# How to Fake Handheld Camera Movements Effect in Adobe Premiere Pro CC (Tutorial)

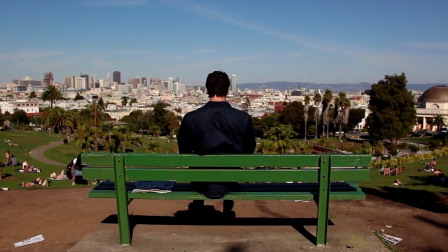0s
Hi everyone, my name is Justin Odisho, and in this Adobe Premiere Pro CC tutorial,
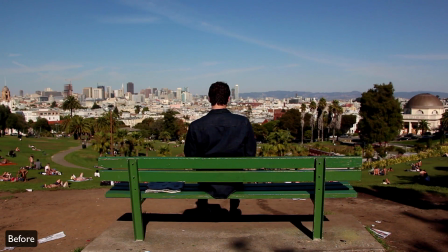4s
I'm going to show you how to edit your stationary shots to create a fake handheld camera movement.
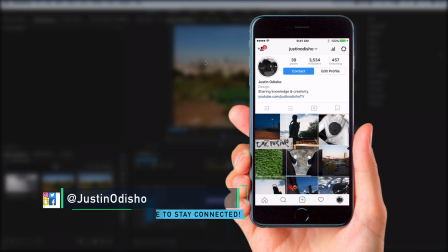9s
So before I start this tutorial, I just want to say if you're not following me on Instagram and Twitter, definitely go follow me.
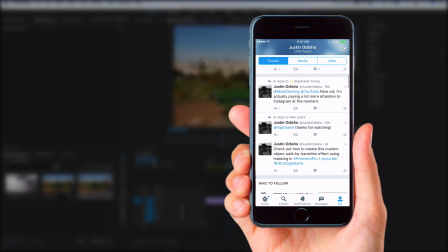15s
All the links are in the description. If you guys want to stay up to date with what's going on the channel and have an easy place to reach out to me.
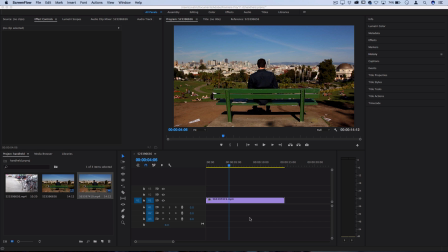21s
Also, if you've been watching along but you're not subscribed to the channel yet, then definitely subscribe below.
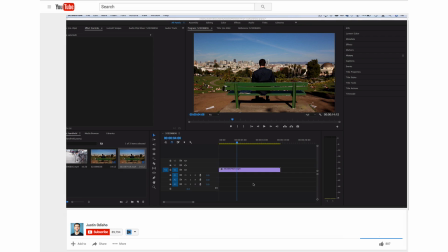26s
I've got a lot of good things coming and on the way.
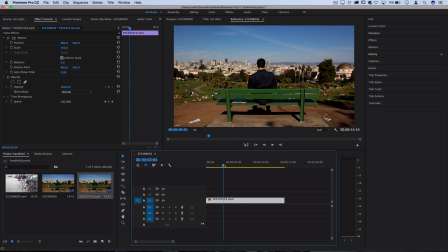28s
So getting into this effect, you could see I have a clip on my timeline that's ready, and it's just a stationary shot, either on a tripod or with the camera set down somewhere. And there's nothing wrong with these type of shots, but hopefully this technique can give you some ideas to have a little bit of fun and flexibility,
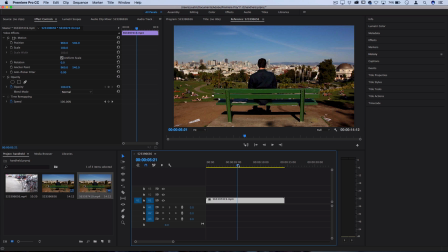43s
whether you're shooting on your own and you don't have anyone to hold it for you, or just to keep it in your toolkit for whatever situation. So in order to do this, it's actually pretty simple. Click and highlight your clip, move over all the way to the beginning, and let's head over to the effects control panel.
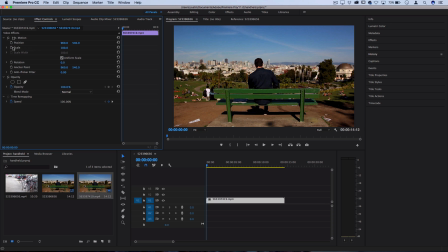58s
Here we can see ways that we can adjust the position, scale, and all types of motion adjustments. So first, we want to zoom into the clip a little bit to give ourselves some room to work with.
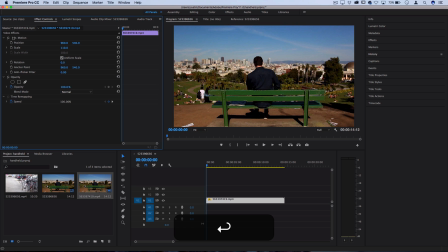70s
So anywhere between 105 or 110 should be fine and not cut off too much of the clip or lose much quality. Next, head over to the position slider and toggle the stopwatch icon on to create keyframes.
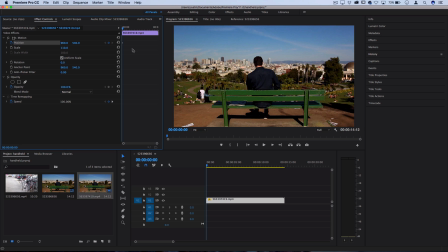86s
This is going to allow us to adjust from one movement to the next smoothly. So beginning our effect, let's think about what an actual handheld camera movement looks like. Usually a person's breathing in and out and their hands are going up and down. So you're going to get a slight bounce up and down, but very gently.
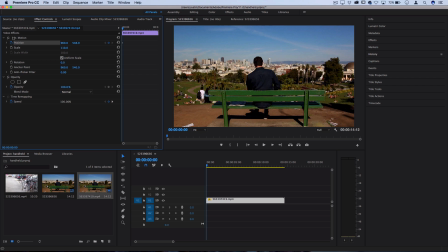104s
So let's pull the Y position upwards a little bit so that we reach the top.
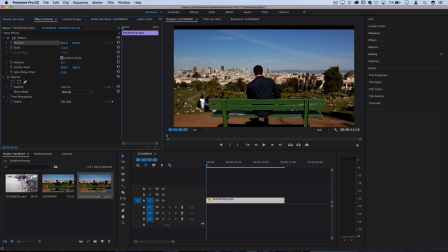109s
You just want to make sure you don't get to the point where you start to see a black bar because you don't have enough clip. That's why we increased the scale. I'm also going to adjust the X position or the horizontal movement and then make it slightly to the right. Next, let's move over a second or two in the keyframe or timeline scrubber.
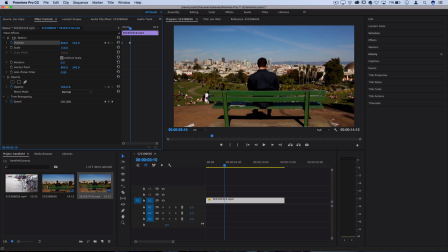126s
And now let's move downward. So I'll adjust the Y position back down so that you can see some bottom parts of the clip again. And then I'll adjust the X position a bit over to the other side. Now, what I'll do is just repeat this one or two times.
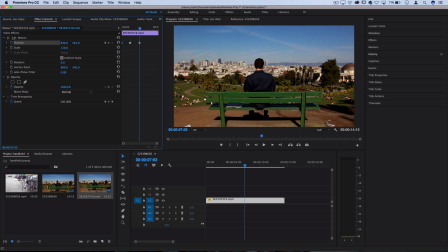142s
So I'll go over again. I'll create some upward movement, maybe some movement to the right, and then I'll go over again. I'll create some downward movement and some movement to the left a bit. If you want, you can even experiment with adding a little bit of rotation adjustment to add to the variation of the movement.
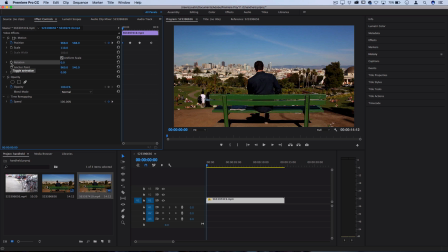161s
So if I go back to the beginning, I can toggle the stopwatch for rotation just the same, and then move over a bit and maybe just use 1 or 2 degrees of rotation. You really don't want to get too crazy here, like a really shaky camera, if that's not what you want. And also make sure you don't get the black lines on the side and rotate it too far.
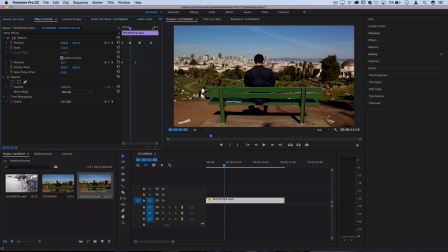180s
But I'll move 1 degree of rotation and then maybe go back to 0. So really barely any. Now let's play that back and see how it looks and feels so we can adjust it if needed. So in my case, I feel like it's moving too slow. It doesn't feel like a natural breath.
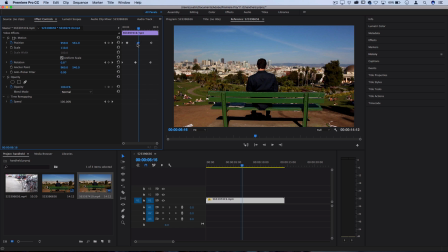198s
So I'm going to squeeze these in just a little bit to get a little bit more natural movement. So in my opinion, this feels a lot better at this slightly faster pace, but I still notice there's a bit of jerkiness from moving up and down.
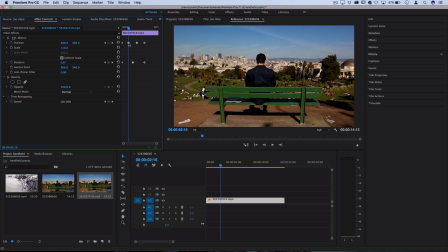210s
So I'm actually gonna click this arrow button to move to that exact keyframe, and I'm gonna adjust it so that it's not such an extreme difference. So I'll pull it back up a little bit, and then maybe this one, I'll pull it back down a little bit.
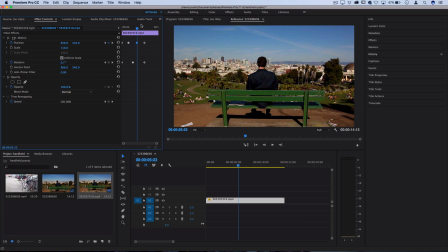226s
So we're not moving so far up and down and you can't see it directly switch angles. All right, so I've went back and I fine-tuned things to be a lot more subtle. I didn't make the differences between the position sliders as extreme between keyframes, and I also pushed things together to feel at a more natural pace.